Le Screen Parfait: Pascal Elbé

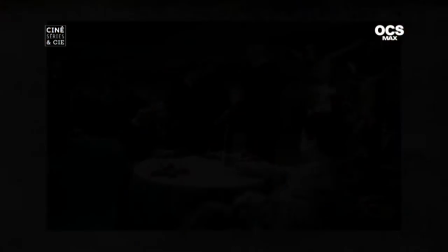252s
J'adorais ces films d'un cinéaste danois ou suédois, je ne sais plus, qui s'appelle Anderson, chanson du deuxième étage, où, vous savez, il place sa caméra quasiment sur un pied.
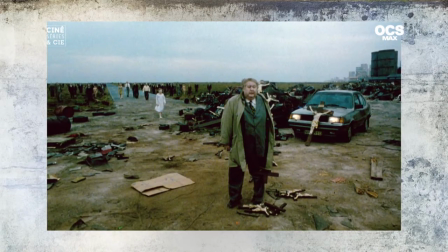260s
C'est à l'intérieur du cadre que la perspective, que le mouvement s'organise. Ça, c'est assez virtuose, j'allais dire. Mais pour autant, au cinéma, je trouve que pour raconter une histoire, on n'est pas obligé de bâcler la forme et l'image. Moi, je suis sensible à une belle lumière et un beau cadre. Alors, si on passe au cas concret, Pascal Elbé, je voudrais qu'on parte de cette séquence du premier coup de fil à Anne Charrier, la banquière. Est-ce que vous pouvez nous préciser votre découpage et comment votre mise en scène s'adapte à votre sujet ? Alors, tout le challenge et la difficulté, c'était de rendre cinématographique un échange téléphonique, une arnaque téléphonique qui dure près de 20 minutes dans le film. Donc, évidemment, on pense à la façon de le découper, de le mettre en scène. Pour moi, il est essentiel qu'il y ait une vraie différence entre lui,
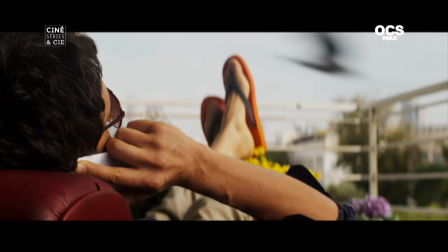312s
qui est lui au soleil, se faisant passer pour un espion, et elle, qui est dans un cadre beaucoup plus réglementaire, administratif d'une banque. Ce qui était important pour moi, c'était de voir l'étau qui se resserre.
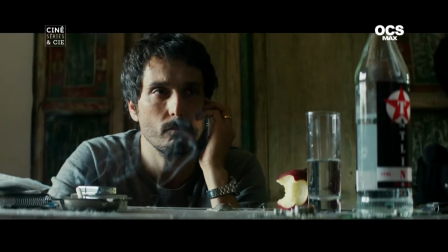326s
L'étau, c'est aussi le cadre.
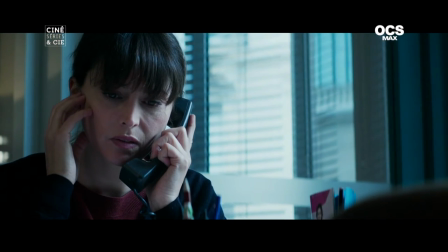327s
C'est de voir la bancaire sur des plans un peu plus larges et au fur et à mesure de l'arnaque, de voir que tout doucement le cadre se rapproche pour être au plus près d'elle,
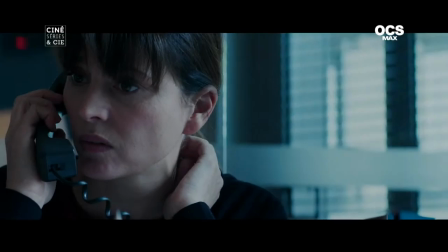337s
comme s'il était rentré à l'intérieur de sa tête.
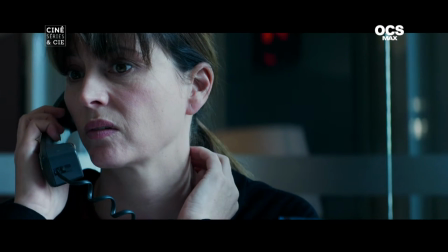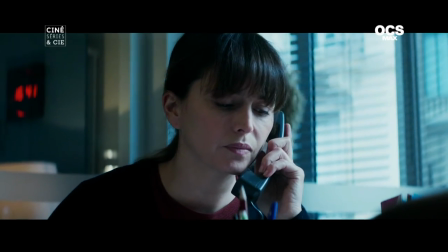347s
J'avais envie de m'amuser aussi avec le mouvement. Ça veut dire que quand lui parle, il faut qu'il étourdisse, il hypnotise. Et pour donner ce sentiment, j'allais dire, d'étourdissement, j'ai procédé de façon assez simple. Lui, si vous voulez, l'axe ne bougeait pas, c'est lui qui tourne autour de l'axe, avec un mouvement de va-et-vient, de façon à créer une forme de vertige. Alors que quand nous étions avec la banquière, dans son bureau, c'est nous qui tournons autour d'elle, comme lui qui est en train tout doucement de l'étourdir, lui donner ce vertige-là.
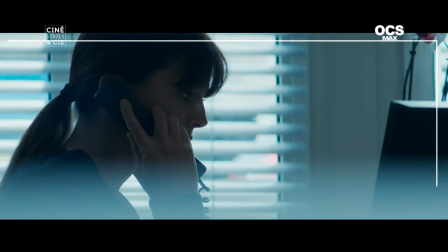380s
C'est ce qu'il donne, c'est travelling latéraux.
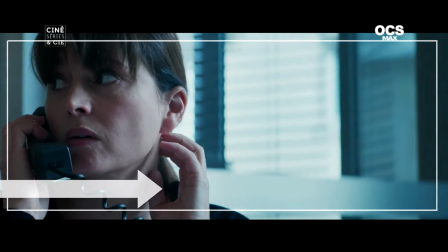383s
Exactement, c'est travelling latéraux qu'on ne fait que sur elle. parce que c'est lui qui tout doucement est en train de l'encercler, de l'enserrer pour la piéger.
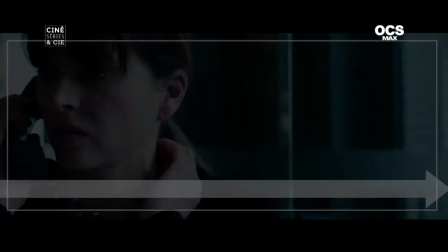391s
Il y a un élément qui est très important à ce moment-là, c'est la notion de l'espace. Quand on parle de mise en scène, on parle très peu de l'espace. Pourtant, moi j'ai l'impression que c'est l'élément fondamental.
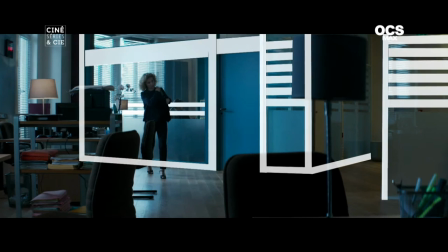401s
Et l'espace ici, d'ailleurs comme chez Hitchcock, j'ai l'impression qu'il est l'expression de la condition du personnage, l'enfermement.
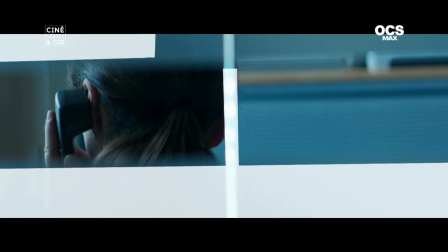408s
Il y a ces persiennes, il y a ces bandeaux sur la fenêtre. Comment ne pas penser à la prison ? Déjà, elle est enfermée dans un piège. Complètement. C'est de la même façon que quand il est en train... Bien après qu'elle est mordue à l'hameçon, quand il est en train vraiment de la convaincre, j'avais besoin de placer ma caméra, j'allais dire comme si elle était observée comme un rat de laboratoire. Je l'ai mis en plongée pour qu'on puisse l'observer minuscule. Lui, il était en plan très serré. et elle, quand elle dit « Ok, je vais le faire », vous savez, quand elle craque et qu'elle s'écroule dans son bureau, j'ai placé ma caméra à hauteur pour la voir écrasée petite, toute petite. Ça aussi, c'est des choix qui renvoient dans l'imaginaire ou l'inconscient du spectateur une idée aussi de la domination et du pouvoir. Pascal Elbé, on va finir avec une question qui est un rituel. Vous êtes prêts ? Oui, je vous écoute. Pourquoi filmez-vous ? Parce que Moi, j'ai découvert que c'était sans doute la discipline la plus épanouissante et c'est sans doute l'aventure la plus enrichissante et la plus excitante que j'ai rencontrée dans ma vie. Merci Pascal. À bientôt. À bientôt.